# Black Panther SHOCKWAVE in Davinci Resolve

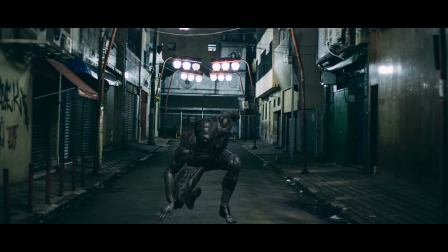0:00 The people have spoken. Alright, so first off, I have my footage here.
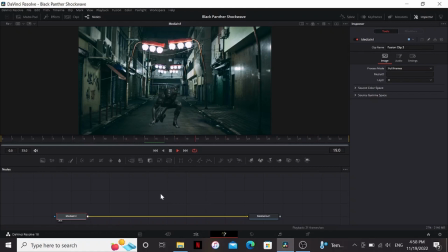0:04 This is just a character from Mixed Mode. I just gave it like a superhero landing animation. I think it'll work pretty well for this.
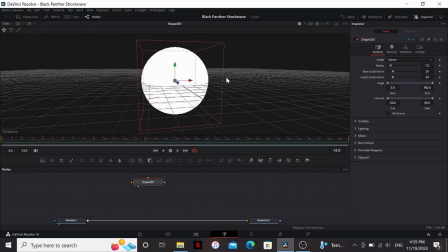0:09 Let us add a shape 3D and set the shape to a sphere. So now I have this sphere right here, but we want it to be more of a dome. So we can do that by playing around with the latitude. So I'm just gonna set the end to 0. So now we have a perfect half of a sphere. Alright, so now let's add an energy texture to it.
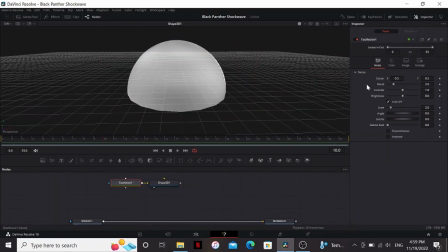0:23 So I'm gonna drag down a fast noise and plug that into it. Open the dual viewer and set the fast noise to that.
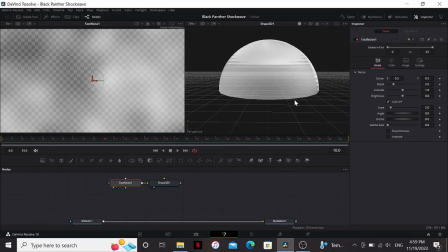0:28 So you may notice if I move around, I have this weird banding effect. I can fix that by going to transparency and changing it to quicksort.
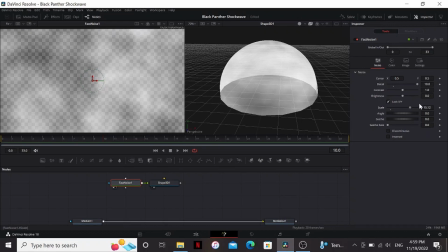0:35 Now that's gone. So in the fast noise, I'm gonna bring up the detail and the scale all the way. In the color, I'm gonna change the type to gradient.
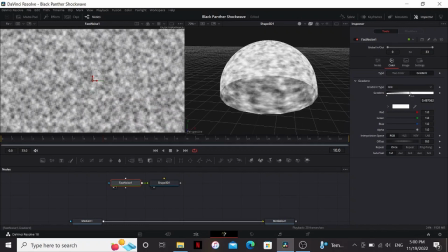0:42 Now on this black point, I'm just gonna bring the alpha down all the way so that it's clear. Then I'm gonna bring the white to the middle and drag the black point almost to the exact same point.
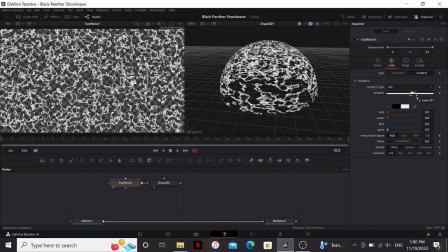0:50 Now I'm just gonna click anywhere in this black area. That makes a new point. So I can drag this out and put it on the other side of the white. So now we have the kind of this energy outline look.
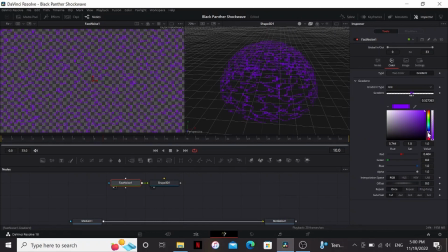0:57 So I'm gonna click on my white point and change it to a nice purple color. You can really play around with it. I think I'm gonna change the type to discontinuous.
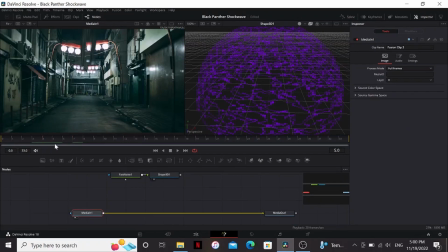1:04 That looks pretty good for me. Now I'm gonna bring my footage to the viewer and just find the frame where he hits the ground. It's frame 7. So I'm gonna bring down the radius on the sphere to 0, set a keyframe, go about maybe 20 frames later, and set it to 2.
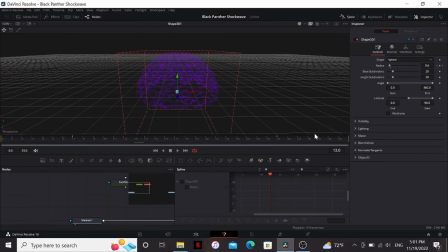1:17 So now it starts at nothing and then grows out. Now we can actually go to the spline tab. Under these three dots, make sure show only selected tool is checked.
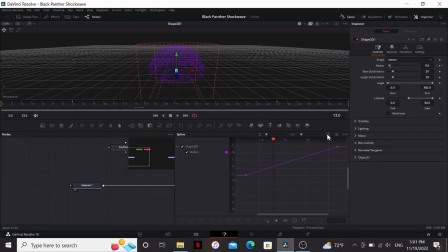1:24 I'm gonna check the shape 3D and bring this up a bit, and then press this, so that'll make it fill the screen. So I'm just gonna select both of these and hit S. Then I'm just gonna play with this one so that it has kind of an exploding look. So it starts out really fast and slows down. I think that looks pretty good. So I want the energy to be kind of slowly dying out as it goes along.
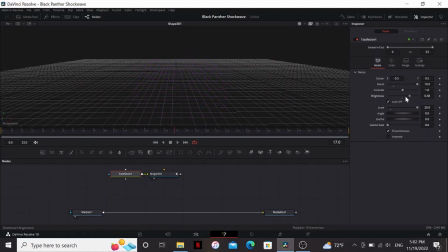1:42 So in the fast noise, see if I bring up the brightness, it slowly kind of burns out. So I'm gonna go to the last frame, set a keyframe on the brightness at 1, then go back to the first frame and bring it down the other way. That looks much better. It is kind of fading in though, and I don't really want that. So I'm just gonna bring up the contrast a little bit so that there's always a little bit.
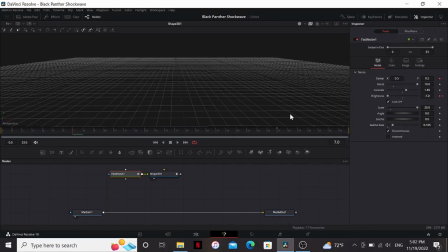1:58 One thing we can do is bring up the seed rate a little bit. We can also put a keyframe on the center, go to the last frame, and just bring up the Y a little bit.
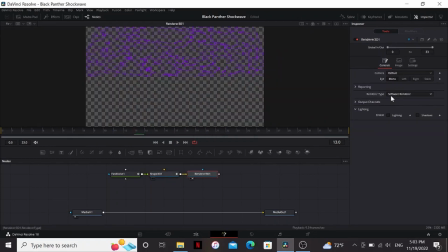2:05 So that way the energy's kind of moving up. So now let's add a render 3D. Change the type to OpenGL, then make sure we set the transparency to quicksort again. Then I'm just gonna merge this over my footage. So normally I would add a camera before the render 3D, but with this shot, I think we can get away with just moving the shape.
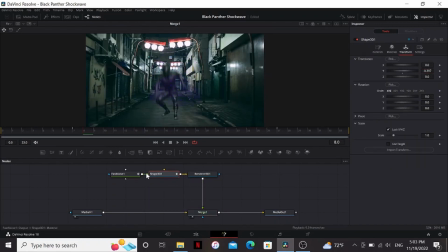2:20 So I'm just gonna bring down the Y. If you're having trouble seeing it to position it, you can disconnect the fast noise. Now just move my sphere to a place where it looks good. And if it's not lining up with the floor plane, you can play around with the X rotation. So in the merge, I'm gonna change the apply mode to screen. Make it look a little bit brighter.
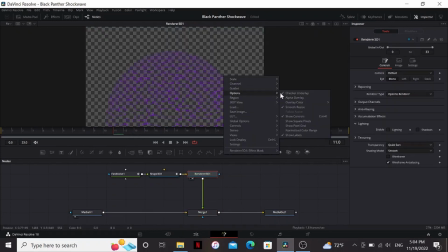2:35 So if we look at our render, I can right click, change the options, uncheck checker underlay, just so we can see it a little bit
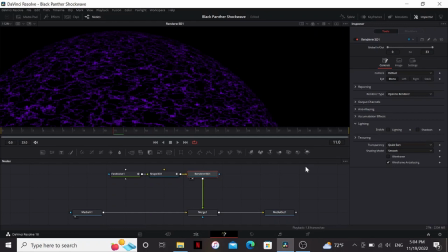2:41 better. So right now, if we look at the edges, it's a perfectly round thing. So one thing we can do to roughen it up is add a displace and then bring a fast noise into that.
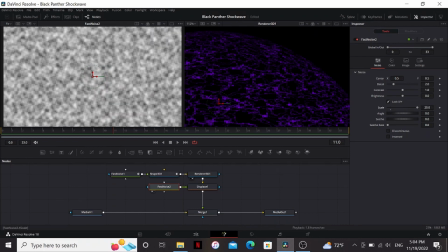2:48 Now if we bring the fast noise to the viewer, I'm gonna bring up the scale to maybe 30 and bring up the detail all the way. Then the displace, I'm gonna bring the center down to where our thing starts from and just play around with the refraction strength. You can see what that's doing. It's just kind of roughening it up, make it look a little bit more organic.
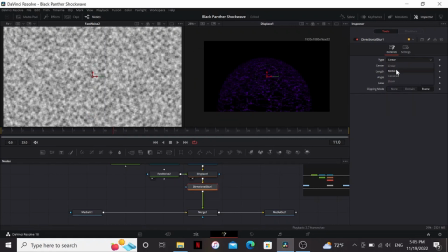3:04 So one thing we can do to make it look less artificial is add a directional blur and set the type to radial, then bring it down to our center again and just bring down the length just a little bit, just to give it a little bit of a motion blur. All right, next, I'm gonna add a glow to this.
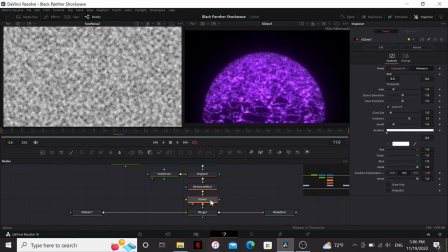3:17 I'm gonna use the X glow fuse, which is a free fuse from Reactor, but the soft glow should work just fine.
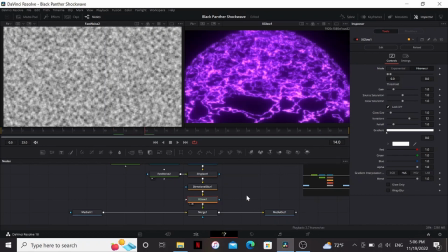3:22 All right, the default settings look good for me. Then finally, to tweak some things, I'm gonna add the intensity node.
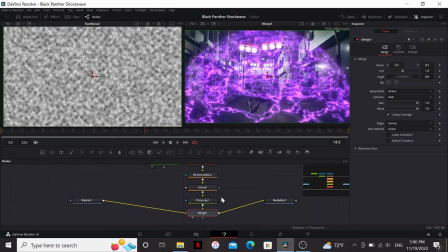3:27 You could use a color corrector, but I like the controls intensity gives. This is another plugin from Reactor.
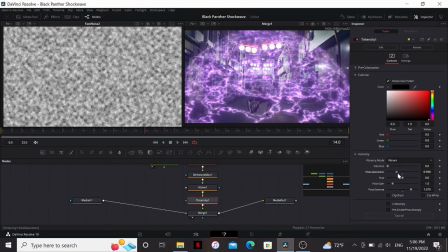3:32 So I'm just gonna bring up the gamma, bring down the saturation a little bit, and maybe bring up the gain a bit.
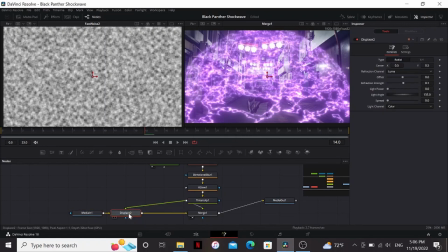3:37 Finally, after my footage, I'm gonna add a displace and then plug our shockwave into that. So if we look at that, we can see it's kind of making this ripple effect, making it react to it more.
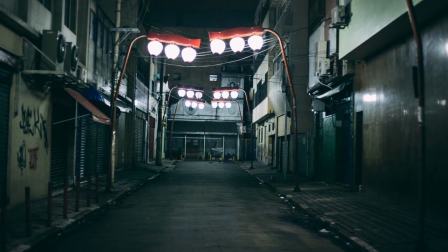3:46 Now, this is a really cool effect, and I actually use similar techniques in my wormhole tutorial, which you can check out right here.